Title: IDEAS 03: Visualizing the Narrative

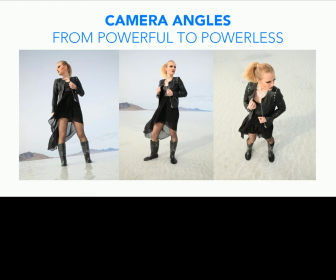[16:34]
The level of your camera is also in the level of your main character. If she is a short baby, so and you are going to tell the story from her
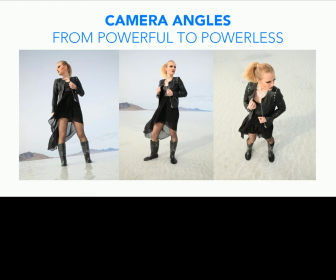[16:55]
her angle of view, then you have to bring down the camera into her eye level. If it's a dinosaur, the camera should be in the level of dinosaur's eyes. So, but when I look at her from my angle,
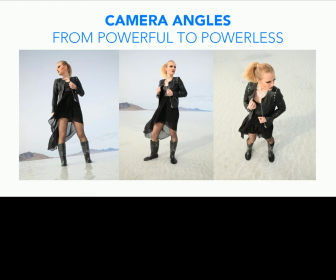[17:17]
I am a dominant, powerful view. I am a powerful camera for the viewers. She is powerless. But what if I just look at her like a baby from down?
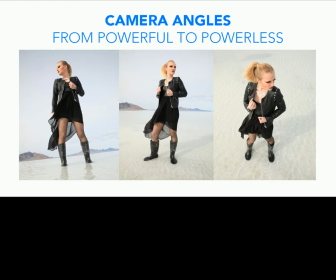[17:37]
She is powerful and the camera is powerless. So this is the normal way of looking at your character, eye level. But she is alone. She is lost. But this one, she is powerful.
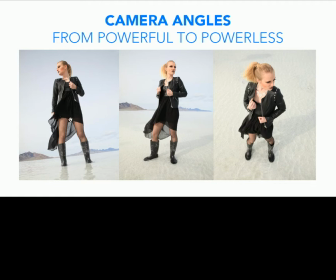[17:54]
She is gorgeous. So you inject meaning into your shot by selecting shot size or camera angle.
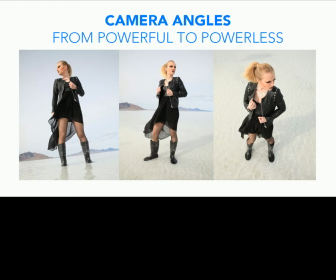[18:10]
Remember, this is motion captures. This is cinema. This is not theater. You are not obliged to use one single medium shot with an eye level all the time. You can take your camera and take it everywhere.
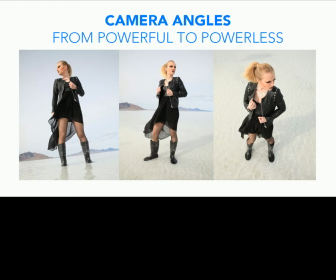[18:31]
So approach to your subject from different angles, different sizes, and different lens types.
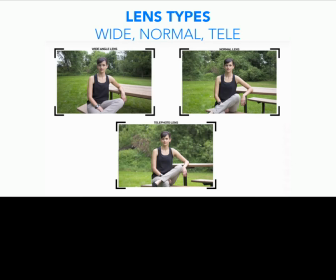Who has used professional photography lenses before? Who? Just raise your hand. 1, 2, 3. Great. Not bad.
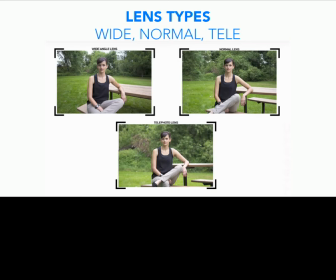We will discuss about the lens and the qualities of the lens and the optics of the cinema.
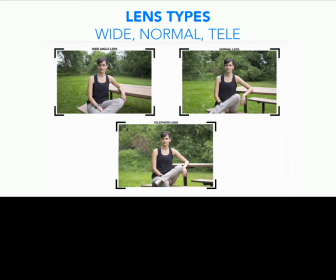[19:13]
But at the moment, just think of that we have wide lenses, normal lenses, and telephoto lenses. When I am going to reveal a place, when I need more perspective like this,
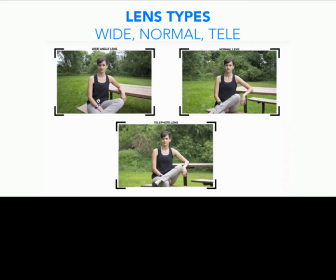[19:31]
I use a wide angle lens. Most of the times I use normal lens. But if I want to shrink the perspective, if I want to flatten the picture, I use a telephoto lens.
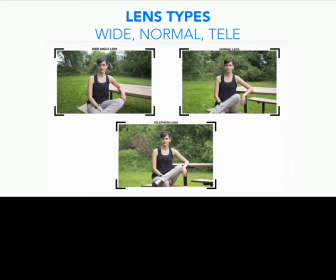[19:53]
I'm plugging the camera and we are going to see some I have to turn it on.
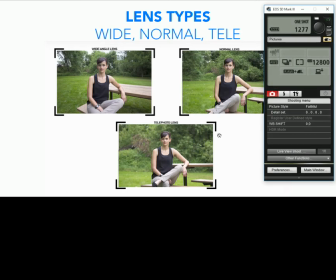[20:13]
Okay, so uh, live view. I have a wide lens on this camera now.
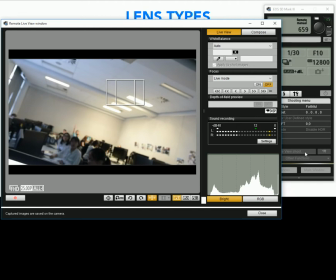[20:26]
A wide lens that turns into a normal lens.
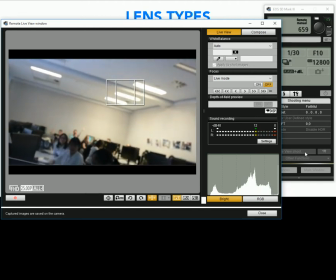[20:31]
Okay.
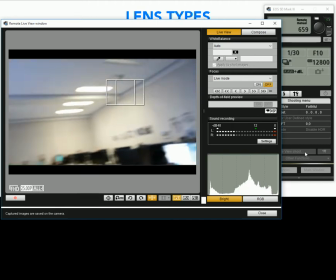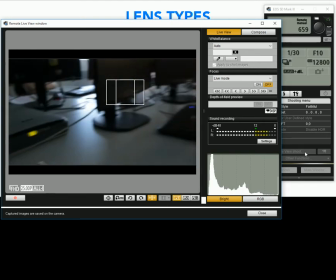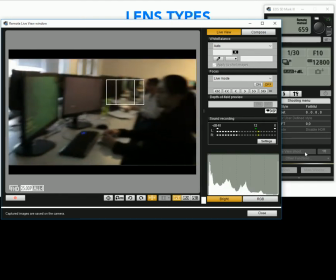[20:41]
Okay. And come closer.